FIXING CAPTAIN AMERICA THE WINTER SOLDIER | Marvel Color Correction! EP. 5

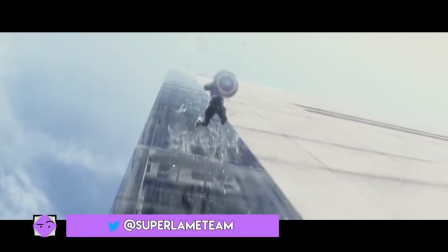(0:01)
super lame. Hey guys, welcome to Color Correction, and this is a show we fix, you guided the color of all Marvel MCU movies.
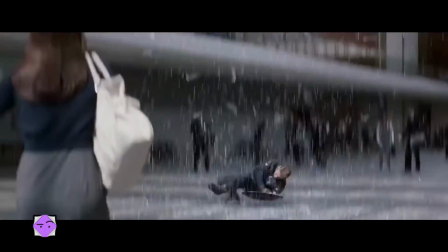(0:09)
And this week we are doing Captain America, the Winter Soldier.
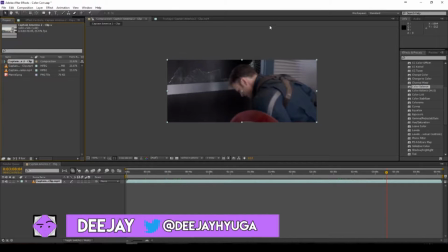(0:16)
Hey guys, welcome to another new episode of Color Correction. This week we are covering Captain America's The Winter Soldier.
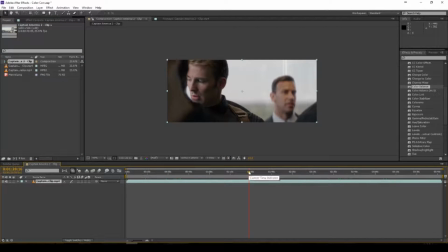(0:23)
Last week we went ahead and covered Marvel's The Avengers, and we did a lot of rotoscoping.
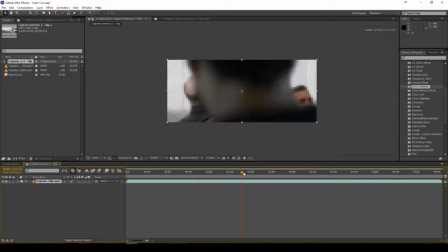(0:28)
This time we'll get back to the basics and just do some color correction with some different color correction techniques.
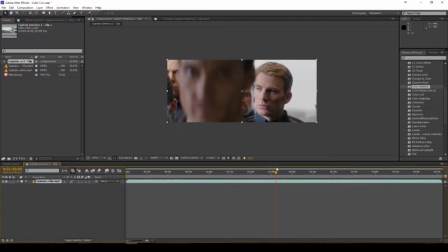(0:33)
Besides just using the regular auto color, the curves, using saturation, we'll go a little bit more deeper from the color correction tools that is integrated inside of Adobe After Effects. And then maybe we're going to start switching over to things like Magic Bullet and go back to a little bit more rotoscope.
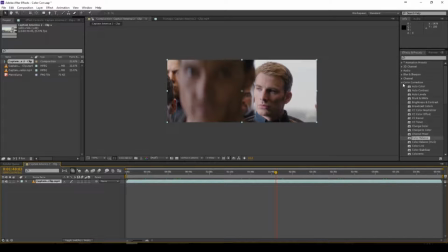(0:48)
But to start off, all we got to do is go to our effects panel and just drop down the color corrections panel, which everything is in, alphabetical order. So drop down the color corrections panel and we see what we have. Now, one thing that I always will recommend is just throw down an auto color so you can see what you're going to work with or what you're trying to actually achieve in this picture.
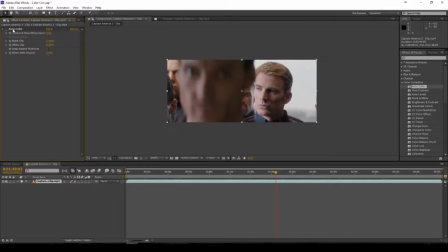(1:06)
And you see basically the auto color, it removes that tint just like always. And then if we go to auto level, it does the same thing but brightens up the scene a little bit more, so you get more highlights on the scene and you get that little dingy tint away,
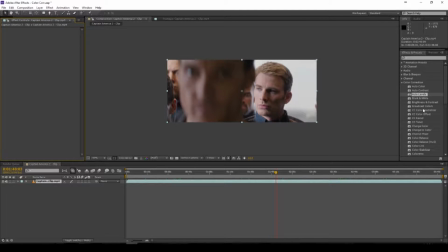(1:20)
so it looks a little bit better. But this time we are not going to use that. So what we're going to use this week, we're going to go ahead and go to our curves, and like I said, we still want that good contrast between our darks and our lights, and so we are going ahead and mess with the curves so we can get a good balance.
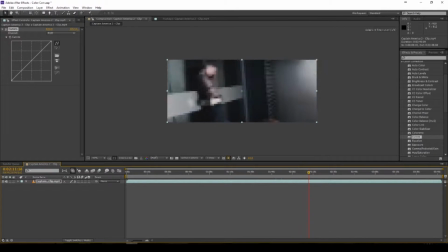(1:34)
Now what I always recommend is to find a good shot that you can work off of,
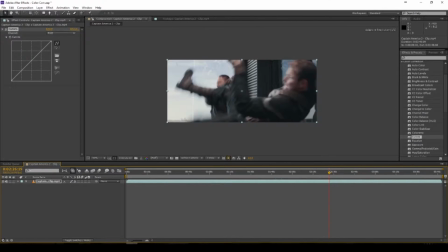(1:39)
and there's one scene in this elevator fight that actually does great comparisons right here.
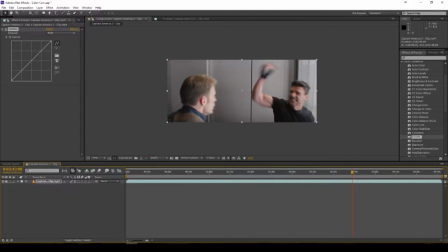(1:48)
So this scene with Captain America and Crossbones, the reason why, because he actually has a black t-shirt, we have a shadow that's casting right here, and we got nice contrast from Captain America and the shadows that's right on his back.
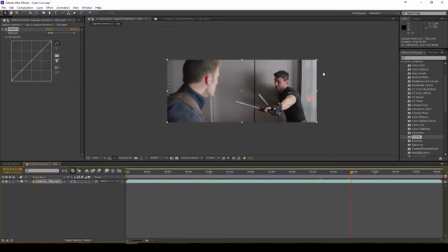(2:02)
It's not a lot, but on his back inside should be darker shadows. And since there is light shining on the scene, we also have the shadow on the elevator, which should be a tad bit darker, not like black dark, but a tad bit. So we just want to go ahead and mess with the darkness value just to lower it a little bit.
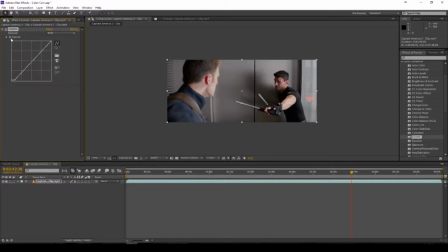(2:20)
That right there is perfect. The reason why is because it gives us a little bit of darkness. It actually make his shirt actually pure black. So if I put the image sample on there, I should get 000 across the RGB scale, and there we go, 000.
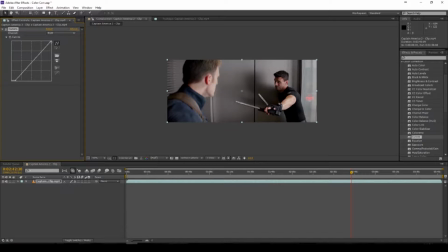(2:36)
This is perfect. This is exactly what we want. And then you can go ahead and mess with the highlights, so you can brighten up the scene. And this does not actually touch the blacks. It's everything that's not the dark or focus on shadows. It's going to brighten up the scene. So we want our highlights to get a little bit of brightness, and voila, there we go.
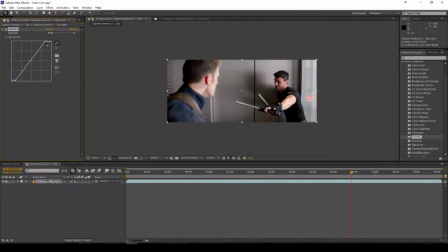(2:56)
That looks a lot better. And what we can do here, we can also go ahead and mess with the different curves, set up different points, but we really don't need to do that. This is exactly what we need for the scene. It works perfectly. The next thing that we're going to do, and look at it, it looks way better already.
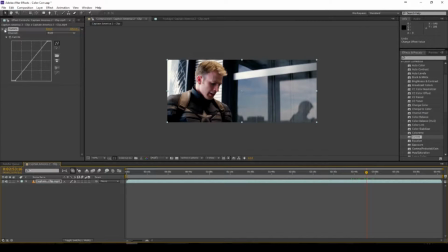(3:14)
When you look at this scene, just this shot particularly, if I remove it, and this is the real problem with Marvel movies, that it's so gray and has that little tint over it, it just doesn't look good. I mean, when you're watching it, you don't really tell, and the movies are amazing themselves, but when you actually go dive a little bit deeper, you start to notice things for what they are.
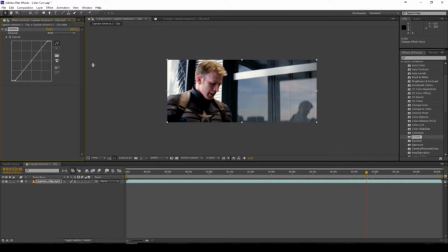(3:33)
And this right here looks so much better. You have better contrast, the colors pop out a little bit more. It's more relatable than what it is, besides having that gray filter that's on it.
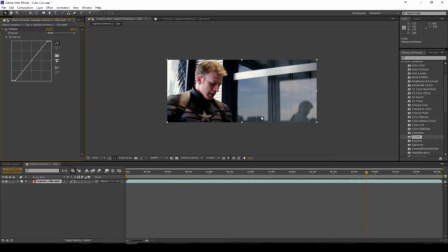(3:45)
If you look at the glass, even the reflections in the glass, everything just looks great. So next we're going to go ahead and add right here vibrance. Basically what this does, this actually controls the saturation of the scene,
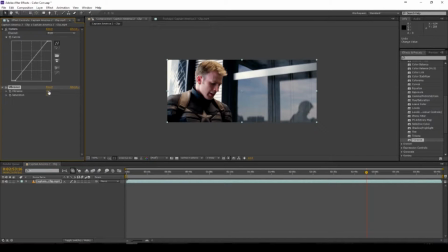(3:58)
but with the combined factor of vibrance, it allows us to actually balance the colors a lot well. So we're going to actually start to get the warmer colors to pop out on the skin and also on his costume.
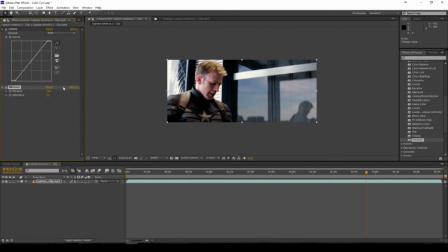(4:10)
So if we mess with the vibrance, you can actually see his skin actually getting a little bit darker for how his skin should be. So right now we at 0, it's just super pale. Then if you brighten it up on the screen, you can see our colors actually start to glow a little bit, especially if you look back here in the sky.
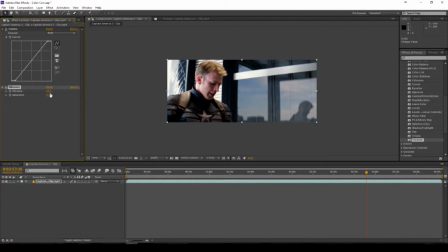(4:28)
The reflections is phenomenal. So we don't want to boost it up a lot. We're just gonna go ahead and go to about 50 to give it a little bit of color, and we're gonna do the same thing with the saturation. We don't want to boost the saturation up high because it just looks like he's choking on himself or he's just eating something super hot.
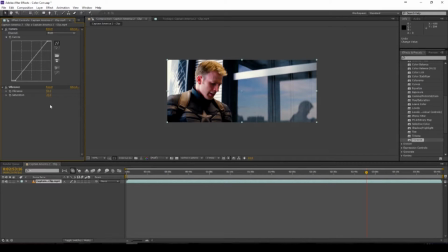(4:43)
We boost up the saturation to about 25, 30, and just removing the effect, you can see it just adds that color to the scene. we got some real nice definition when it comes to looking at Captain America. So
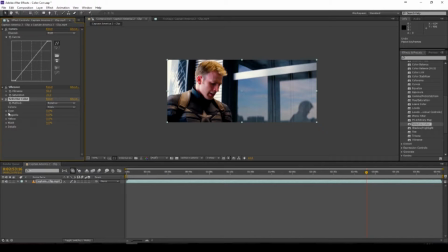(4:57)
Next, what we're going to do is add our selective color. What this allows us to do is to actually control the colors of cyan, magenta, yellow, and black. Now, this is perfect when you're using images. The reason why, because most images, when it comes to printing out images, there are CMYK.
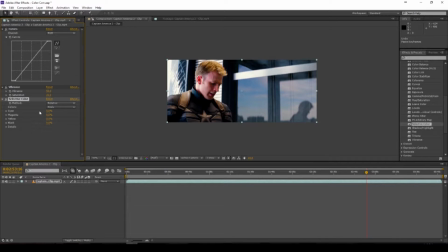(5:14)
Anything that's literally on the screen is RGB. But now with the new OLED TVs, the 4Ks, all that crystal dynamic display and all that crazy stuff, they are starting to switch from RGB to CMYK.
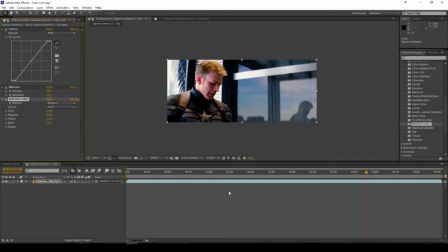(5:27)
The reason why is because with those TVs, especially these 4K HDR TVs and the things like the quantum dot display and the OLEDs, is that they have organic light, so you can actually get a crystal clear black. When you're looking at LEDs and LCDs, you actually have a backlit that's on the black screen,
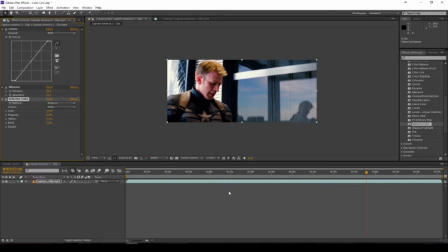(5:47)
so your black is not 000, it's more like about 10. So it's like a little ashy black. Now when you're working with CMYK, since the lights are organic, when the light shuts off, it's showing the actual black image or black screen, so you got better contrast.
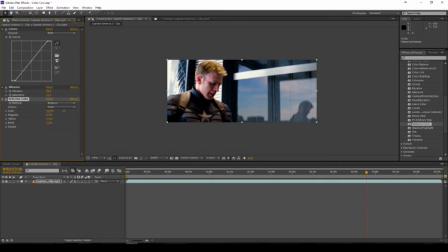(6:03)
And so this is why we're going to select the color. Now what we're going to do, we don't want to boost it up too high, because if we do, it just looks super funny. And just to show you, like the image, it gets a little bit dark. It just doesn't look as readable.
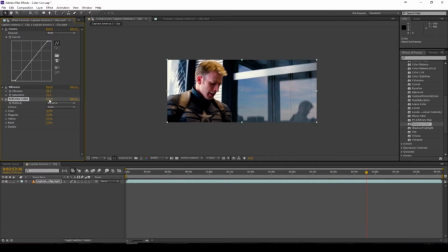(6:18)
So we want to kind of adjust it a little bit more relative, and just go ahead and reset it, and you see the difference there. The light that's shining on his face is disappeared. So I mean, the color doesn't look that bad, but we just missing a lot more detail that we could keep.
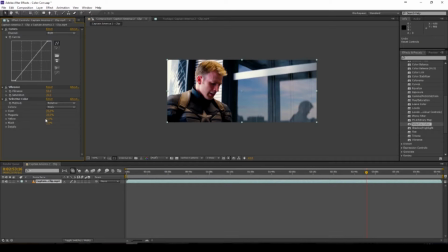(6:33)
So we just go ahead and switch it to 20 to both all four CMYK. And what happens is that we get the better shadow looks on his face, and back here where it brightens up at for the light, we got a better look.
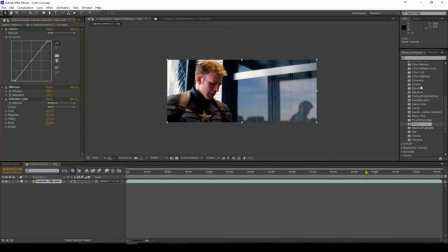(6:50)
So this is something exactly we want to go for. And the last thing we want to go ahead and use is color balance. What this does is allows us to adjust, and this is the same thing that we used last time, and it allows us to adjust our shadows, our midtones, and our highlights.
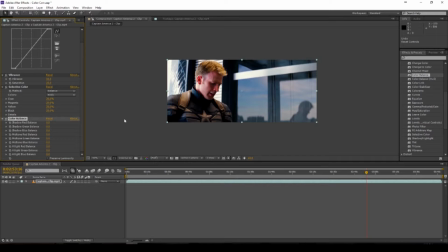(7:04)
Our shadows are anything dark that's basically as a sound. Our shadows, our highlights, and anything light, and you know, basically what it is highlights. So just think of it as your whites and your blacks, and your midtones is anything color related. So with our shadows, we don't need to adjust those high. For our RGB and our shadows, we're going to set it to 5 each.
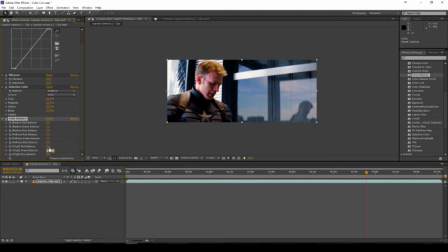(7:23)
Same thing when it goes to our highlights, set it to 5 each. The biggest thing we want to mess with is our color balance. We can set these to 10 each, and there we go. We have a better looking picture.
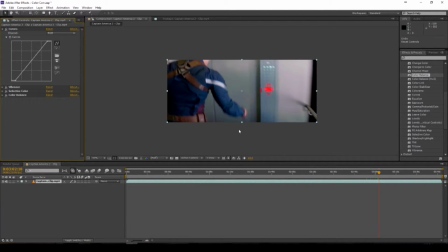(7:34)
And if you look at it, look at that blue. When you look at his outfit, the blue is like, it pops out a lot more. Like, I bet you this we will see if we was on the set with Captain America, but not this blue, because the color brightens up a little bit more.
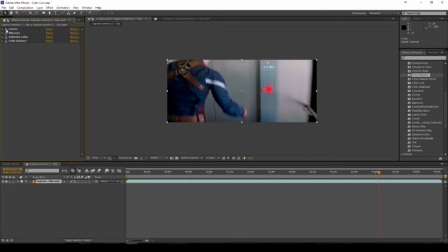(7:49)
That's what we should see with Captain America. And when we're looking at comics, we see that dark blue, like it's that comic blue. Now if I remove everything, this is basically what we started with. It's honestly not that great when you start to add different things. We add the color balance, and this is basically what it does.
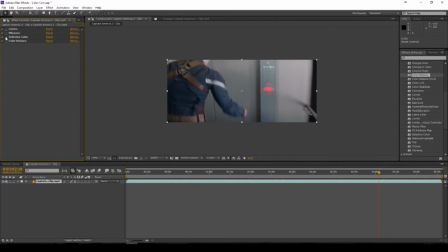(8:08)
This is brightens up and defines colors a little bit.